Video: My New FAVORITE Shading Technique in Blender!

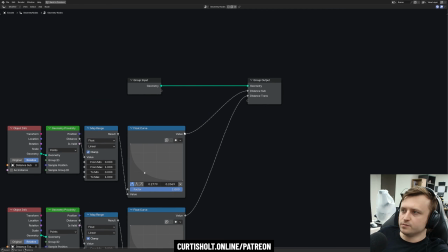And then what you do is you pass that value as an output in the group output node. And I try and keep all the names consistent. So I call the output distance sub. I call the object distance sub.
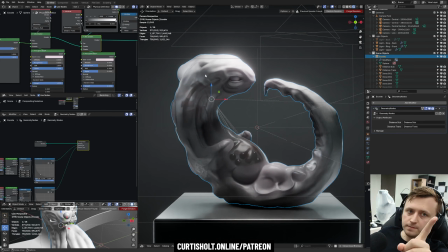But then importantly, this is how you access it. In that geometry nodes tree on your sculpt object, under output attributes, there will be values that appear since you've now plugged them into the output. Go into the value, and I also type in distance sub. So that's basically defining the name for the attribute there.
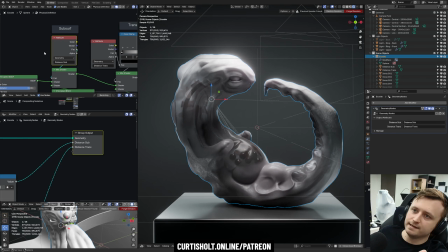And then again, in the shader editor, you bring that in attribute node, geometry, distance sub, the factor value.
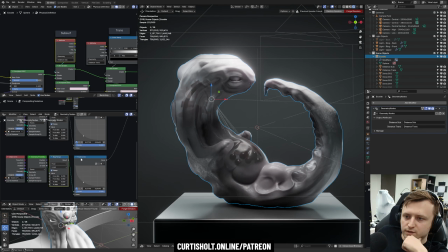So again, it's a bit of a complex paradigm maybe when comparing it to like regular shader editing, but individually all these things are simple.
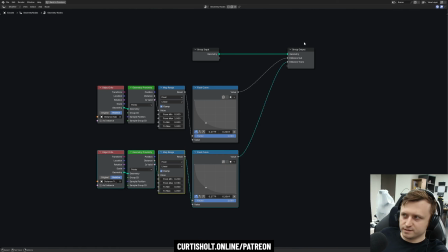It's simple in the geometry nodes to bring that proximity data to the output. It's simple in the outliner.
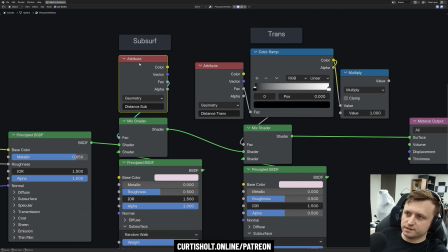It's just another object. It's simple in the shader editor, how you bring it in. It's hard to remember like every step.
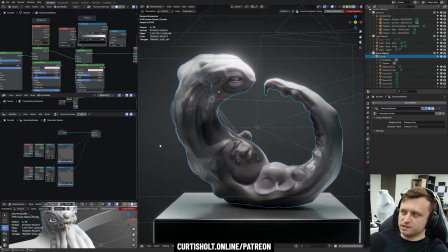I'm sure there are other ways to do it. This is just the paradigm I've been working with. Now, there is a bit of a limitation in that when I'm rotating the sculpt object, it's quite slow and laggy. That is because, again, talking about efficiency, you don't need to use a sphere.
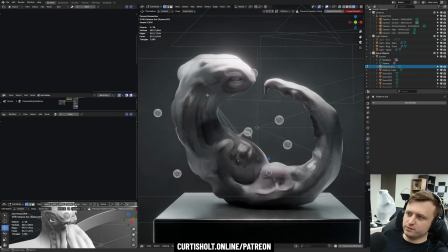I was only using a sphere because it was just easy to see. In reality, we only need like a face, or I don't actually know if a single vertex works, but like a single face would work. So we've got all this unnecessary geometry that's like wasting compute time. So I'm aware of that, but it looks good for now.
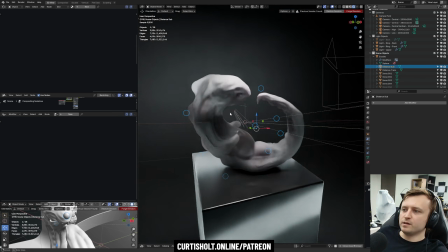What I did was I took those proximity objects, since they're now defining how the material changes around the creature, and I made them children of the sculpt.
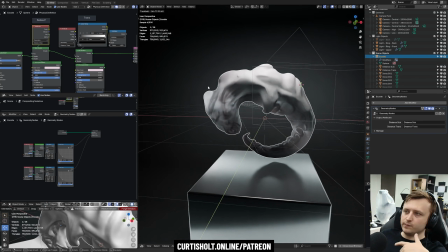So it means that as we change the position and rotation of it, we're going to keep the subsurf and the transmission in exactly the same place around the creature.
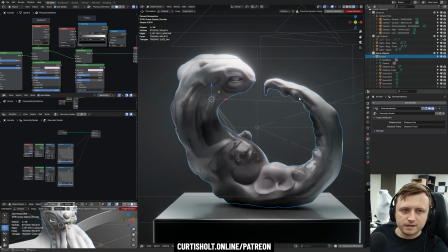Okay, we haven't even covered the other files for this, and the time's already getting on. This is a problem I'm having at the moment. I've got so many things to talk about and share that I'm having decision paralysis about what order to share things in,
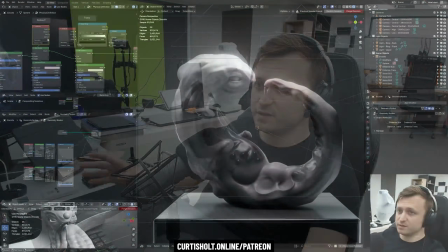what order to upload files in, what order to make the videos in. So let me quickly jump to a more advanced file.
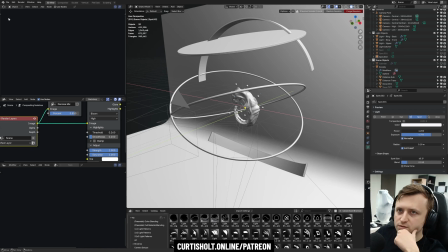Embryo in tube number 4. No, that's the wrong one. Embryo in tube number 3.
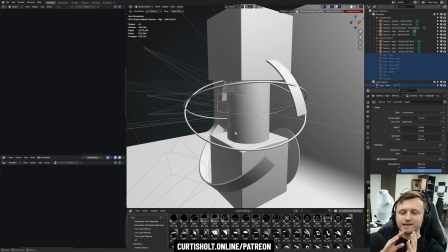Okay. So this file is interesting because I think it's the most complex render setup I've ever done in Blender. Maybe not the most complex. It's the most maybe the most complex for the smallest space.
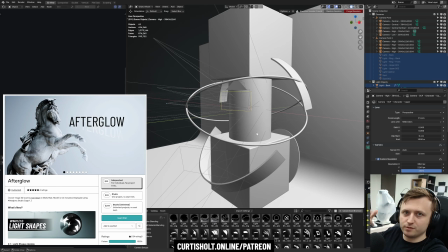It's combining a lot of techniques, especially things from Afterglow combined with this new shading paradigm for the creature.
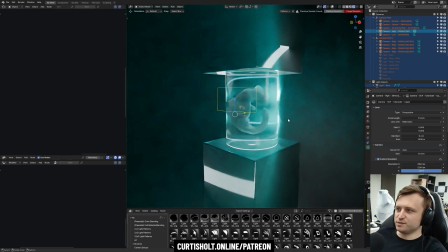So if I go into the rendered view again, we're far away, so this is not how you're actually supposed to see it. But what you can see is happening here is I've got a creature in a test tube.
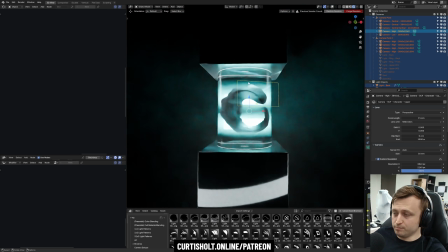There is volume. There are lights above and below providing emission from a shader source.
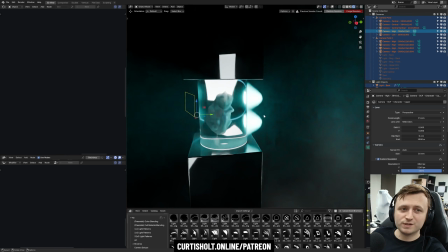There's actually 2 regular spot lamps, which I don't tend to use regular lamp objects unless I really need to.
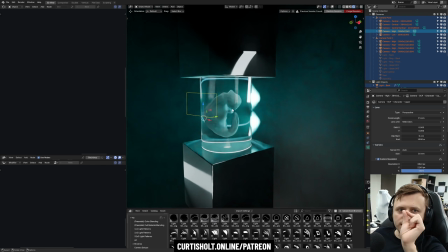In this case, it was for punching light, really high intensity for a finite space, like a laser.
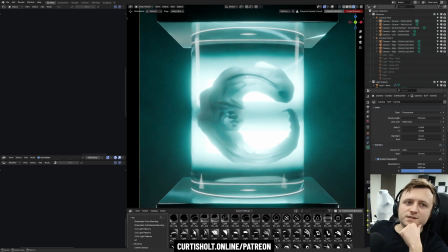And the result of that is something like this. So here it's almost like a scientific study of the creature where we're using the context of this tube, maybe it'll be something like full of formaldehyde if you wanted, to see the internal structure of the creature.
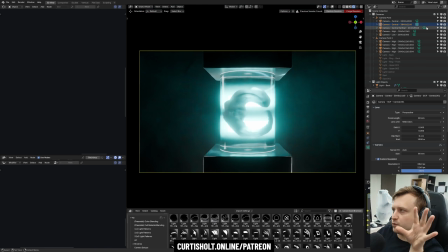Looks cool. But from this, we can get other angles. Here's a far away 4K one, here's a vertical, here's an interesting one.
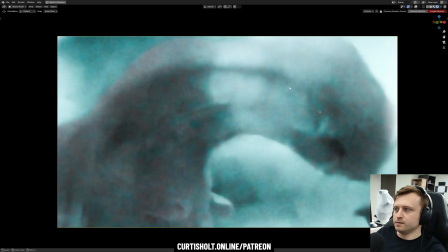So when we zoom in through the glass, through the volume,
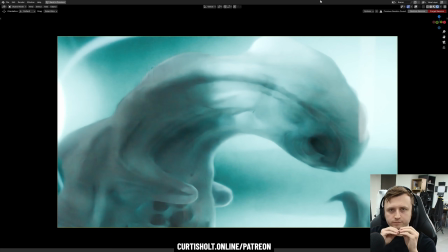with the light passing through the transmission subsurf, at a really tight focal distance like this, you can get something that's quite cinematic. And this is the reason why this is like my new favorite shader, because we get the highlights from the curvature of the sculpt.
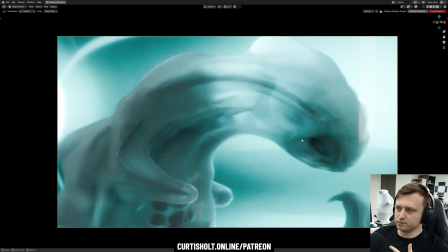This is like a very physically defined part of the material. It blends into something transmissive. We can see the internals. We get a little bit of color bleed from the subsurf, and this just keeps phasing in and out throughout the creature. So it gets more physical again with the definition from the sculpt, gets more transmissive again, etc., etc.
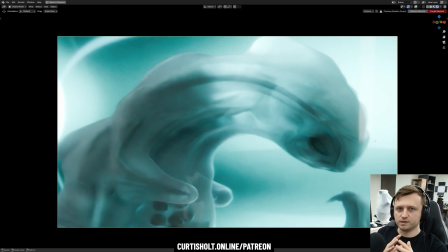But all of it is controllable from this kind of geoproximity probe paradigm. From here, we get the lighting. There's a ring from Afterglow. You may know recently I did a light shapes update and there's some geometry in there. This is one of those geometries from the Afterglow update. We get some of the shadowing from the light rings that are physical.
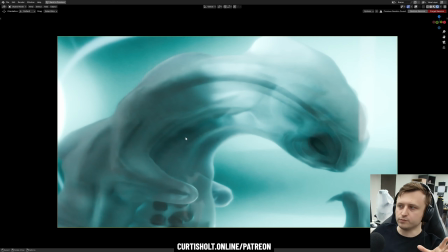The spotlights are pushing light through. And we get something that's just cool as heck.
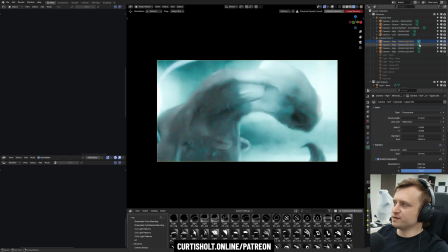Like, I love it. What I've done is I've taken different angles of this as well.